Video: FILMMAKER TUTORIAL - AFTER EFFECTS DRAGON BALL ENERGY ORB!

Hey what's up guys, Chris Cohen here and welcome to a new CreatixVisuals tutorial. If you're coming from the Filmmaker React series guys, welcome on board, awesome to have you. Filmmaker React episode comes up every Sunday. They're a blast to make and I love the interaction with you guys. But today we're going to take a look at the super cool kind of energy trackable Z effect. And we're going to use After Effects to kind of take a look at the tools that we can use to make the effect happen. Now I am going to be using the new released cinema orbs 5k Link will be in the description below guys in the critic store if you guys would like to take a look at and also If you're a creatix vault member the project has been updated in the dashboard and it's ready for you to download So I really hope you enjoyed the preview of the effect I really wanted to make something kind of cinematic and of course it's anime inspired It was really fun to make and I think it turned out really cool And of course there are more tutorials to come on the other things that you saw Now before we get started guys, a massive thank you to Skillshare for making today's tutorial possible and for giving the first 1,000 of you guys a free 2 months subscription so you can get started with your passion today.
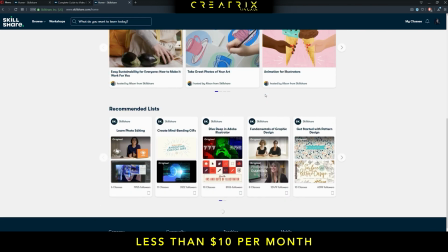Skillshare is an online dashboard community full of creative tutorials and lessons on anything that you can think of. Also great for filmmaking, photography, editing, coloring and things like this but anything that you have a passion for,
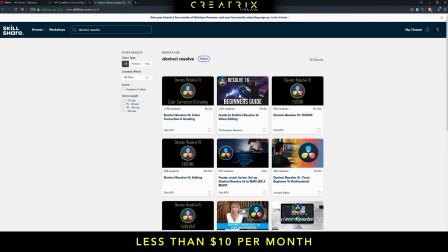Skillshare is the place to be. on a personal level i use skillshare to get my starting point
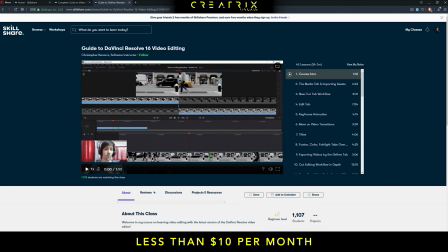when it comes to using a different program which was davinci resolve because sometimes clients will ask you
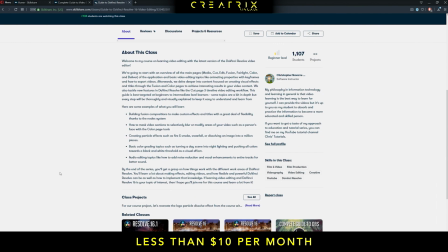to use a different program they will ask you if it's possible to work with them as a freelancer on those programs so i use skillshare and i got started like this so do not miss out guys it's a great opportunity it's free for two months for the first 1000 of you and you can get started with the tips and tricks that you need to unleash your creativity and start with your passion i will have the links in the description guys let's fire up after effects and let's get started on the dragon ball z energy orb effect okay guys so i went ahead and opened the
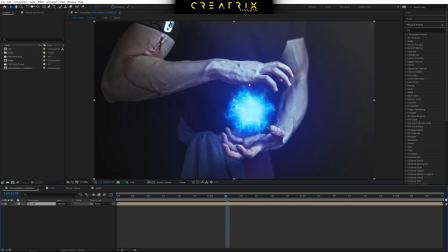critics vault project so we can take a look so originally you have the effect that we would render out and i double click and i
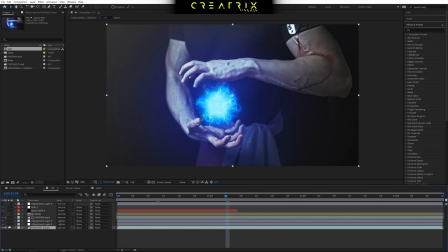open the vfx composition of it so if i isolate my footage i want to talk to you guys a few tips and tricks when it comes to recording your clip so basically you want to have your actor yourself whoever
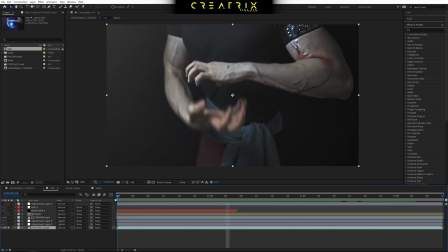is performing the move themselves you kind of act as if an energy blast is occurring between their hands and they can tremble the hands around a bit because that's going to help look as if they're trying to fight an energy stuck
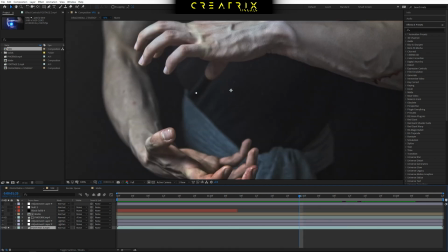between them keep in mind do not obscure do
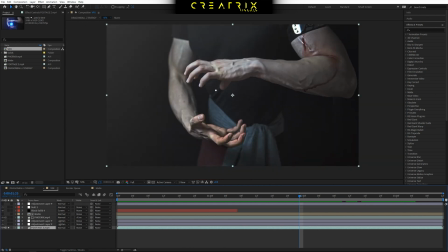not let your hands obscure where the Effect would take place because that would be quite a hassle to rotoscope out to make the effect look as if it stands before behind
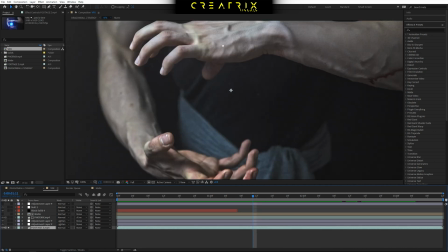it But also if you have a few fingers looking like they're gonna basically
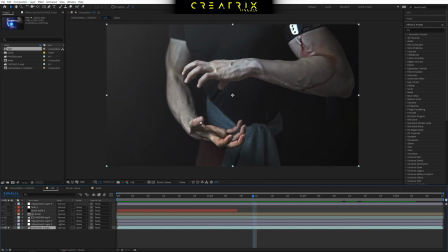be upfront That's actually good because the best way to sell some visual effects is to have them being obscured by Objects as they would be if it was real life So that's a few things here to keep in mind guys and with that let's get started the first thing we need to do
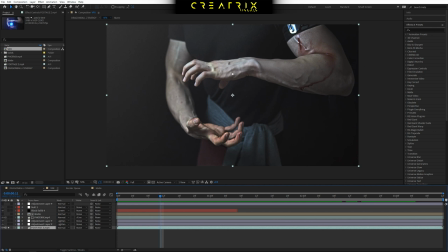is actually track our fingers and create a mat so that when it comes to the energy orb and its particles when
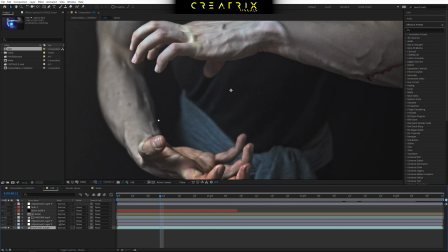they explode in space they would be obscured by this finger i think maybe this one maybe this one and maybe that one so we need to create